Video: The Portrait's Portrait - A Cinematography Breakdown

All right, hello everyone. Welcome back for another breakdown. And this is quite possibly my favorite example of the framework of portraiture and the framework. This is phenomenal cinematography. It's a beautiful looking spot. It's one of those 8-minute long commercials.
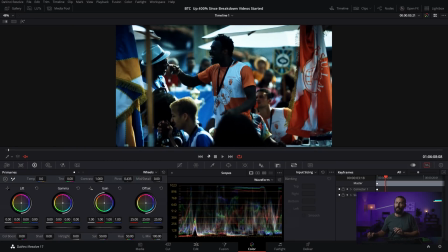(0:16)
Let's just make it full screen. We go heavy on the grain. All right, let's go heavy on the film grain, please.
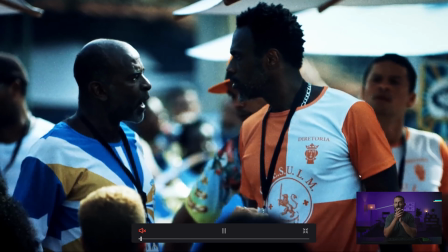(0:22)
But man, some beautiful looking stuff by an incredibly talented cinematographer.
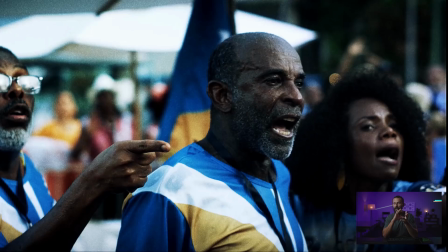(0:27)
Just really like playing with the shutter speeds, playing with the light.
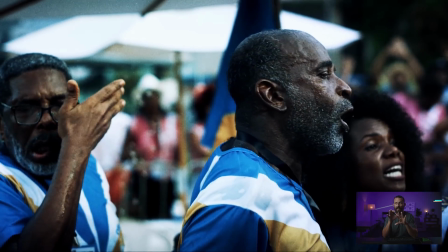(0:31)
It's just a fantastic looking ad, and so many different camera moves in here that are really
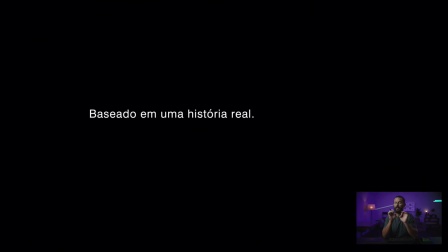(0:36)
unique, and just a very great and a great example of control in cinematography.
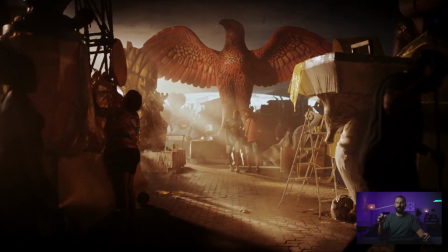(0:42)
So, I mean, right off the bat, huge production value. What are we doing here?
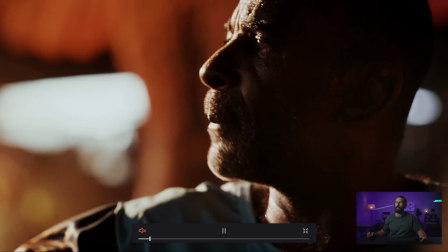(0:47)
We're making floats. We're having as much fun as anybody. We're in Brazil.
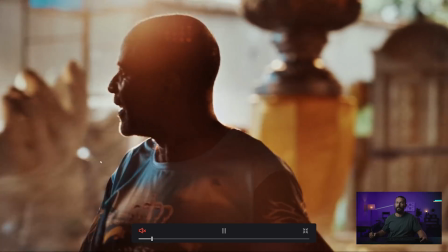(0:51)
Yes, everybody's smiling. Capoeira. Yes, please. And framework.
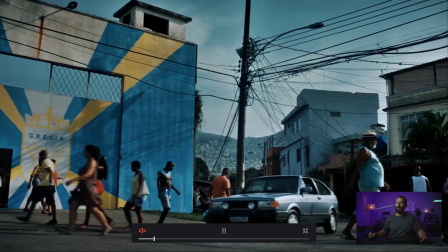(0:58)
Yep, okay. Shooting to the shadow. This is me, Instagram, circa 2017.
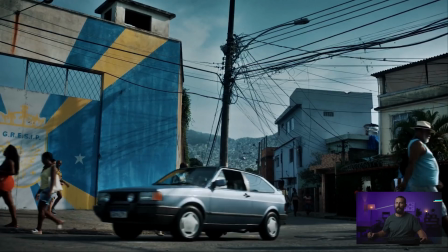(1:04)
I would have been loving this location. Can we get that street light on, please? Yes. And yeah, it's cool.
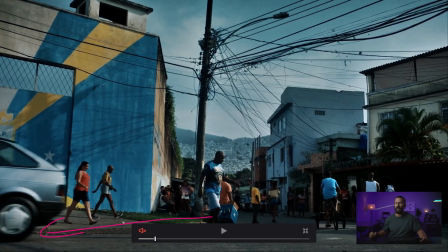(1:10)
It's built up. There's wires everywhere. People walking in the foreground. We got long shadows going across. But this is nothing.
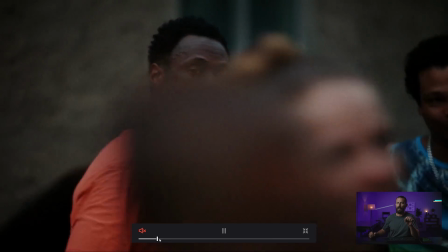(1:17)
Just wait until we get to it. Again, little rivalry building up. And this is, it's a commercial for WhatsApp, if you're looking for it.
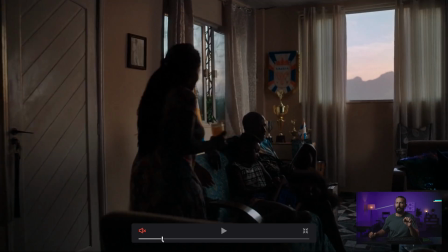(1:24)
It is a big one. WhatsApp rivalry, I think it is. Anyway, let's watch this shot.
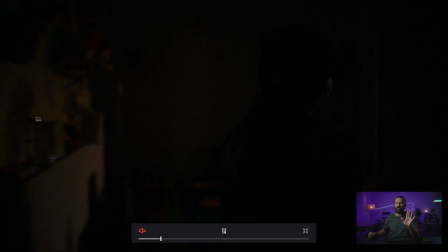(1:29)
This is fun. So it is dark, right? It is extremely dark. We come in here, dark still.
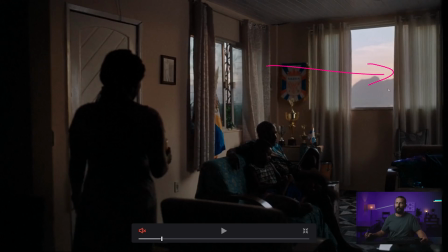(1:34)
We're inside. Okay, this is a VFX window, right? Green screen magic.
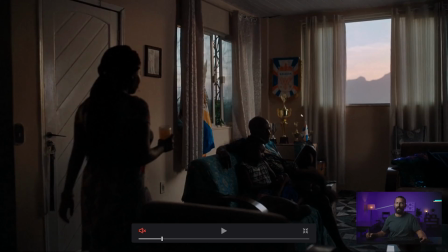(1:38)
This is the shot that I would screw up. I would be like, oh, if we just need a little bit more in their eyes. Let's just get a little bit more wrap from this key light here, which is this thing here, right? But again, we're shooting into the L of the room, creating as much depth as we can, lighting from the windows that we can't see, right?
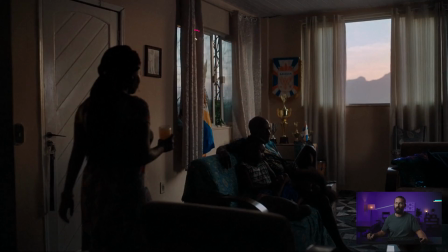(1:55)
It's over here that the light is coming from, but we're balancing to these two. We've got our shears combo, we got light to dark everywhere,
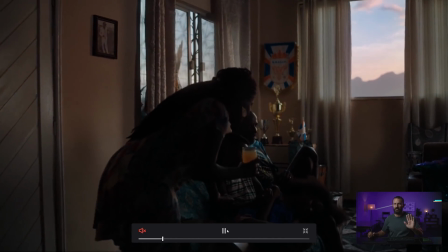(2:02)
but the balance that comes, I mean, you could just make them out, keep going in with the camera.
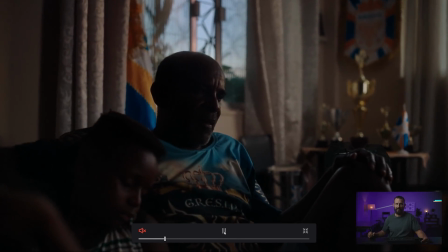(2:09)
And is it gonna be sharp? It is. Focus puller, won't be fired.
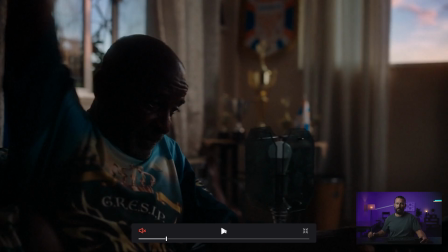(2:14)
And again, shooting up, stage, lighting, coming around.
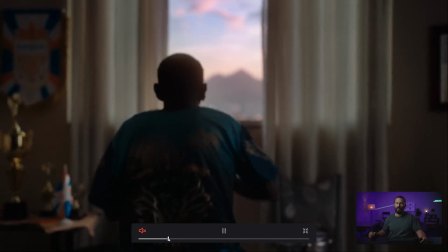(2:20)
Let's get a text message. Uh-oh. Panic. And fire.
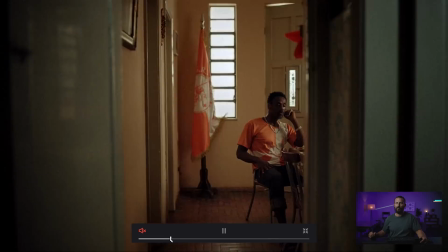(2:25)
Ta-da. Out the window we go. Magic hour. Now we're going to do the same exact thing.
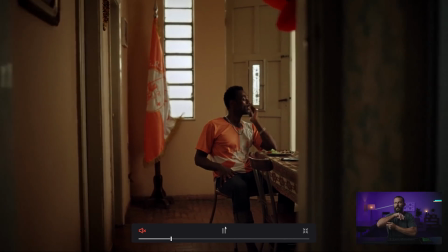(2:30)
This is like a little, I like this little trick that the cinematographer does here. We're going to do the same move with the rival now, different colors.
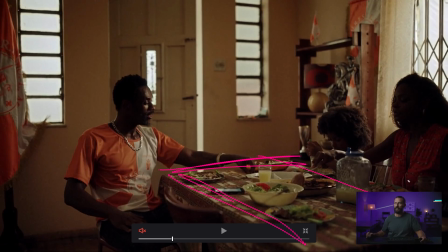(2:36)
Again, the color scheme in here, creating as much depth as we can with the table. Now, why isn't this guy sitting here? Because here is not the best position for lighting in this room. We want to light from the window that we're not going to look out. So we're going to balance to these windows. Let's put a little diffusion on there. We'll light those up. You could do the shot at night real easy.
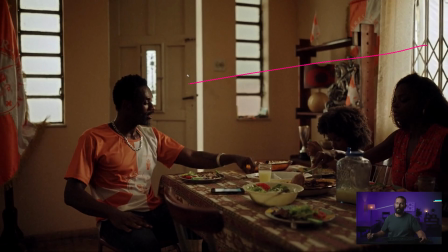(2:55)
Let's light up this little thing, and we're laughing. We're going to push it this way. He's going to sit at an angle, so we're shooting into the shadow. You get this nice little edge light around the side of him. Shoot into the shadow. Create as much depth as you can.
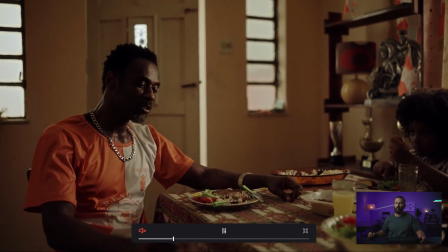(3:08)
And the real kicker here is as we continue to move in, watch the one thing, this one thing you're like, oh, this is not going to make a difference. Oh, but it does.
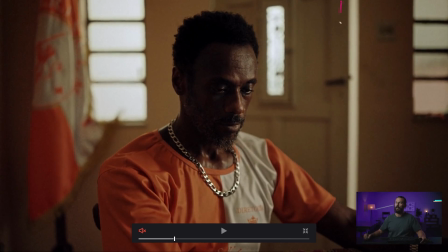(3:16)
Boom. Look at this little, let's have the door just slightly open, right? You think I'm going crazy with this whole salt and pepper talk of trying to just remember in the background to mix it up and try and create some interest. These are the little things. Like this seems like nothing, but if it's flat back there, it's 5% worse.
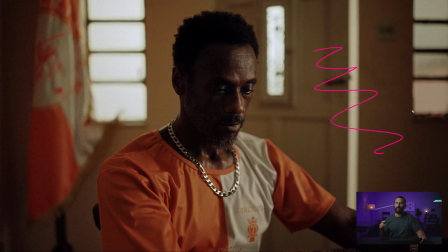(3:33)
And if you lose 5% on every single shot, all of a sudden this is not quite as impressive, right? The understanding of cinematography and the techniques and the precision which they are done, which is what makes this impressive. Again, this is the same lighting that we talk about all the time. There's nothing much different.
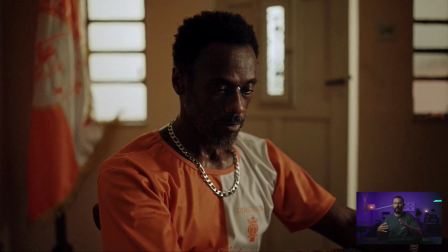(3:51)
It's just different location, different things in the background that are happening, the production design, the shot design.
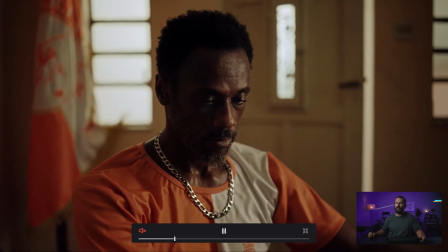(3:56)
It just leads to, okay, well, wait a sec, this framework idea actually works.
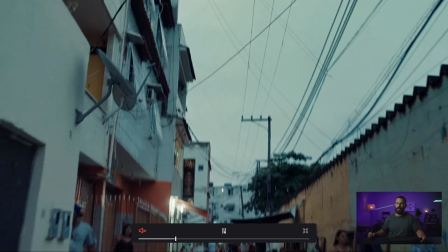(4:01)
Oh, soft, we're soft, and we're out. Again, that is not what we're talking about.
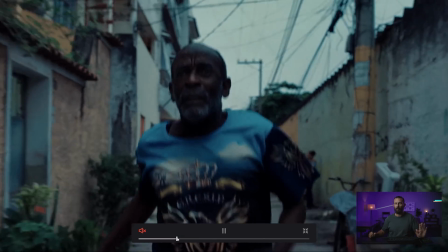(4:06)
We're gonna get to the portraiture.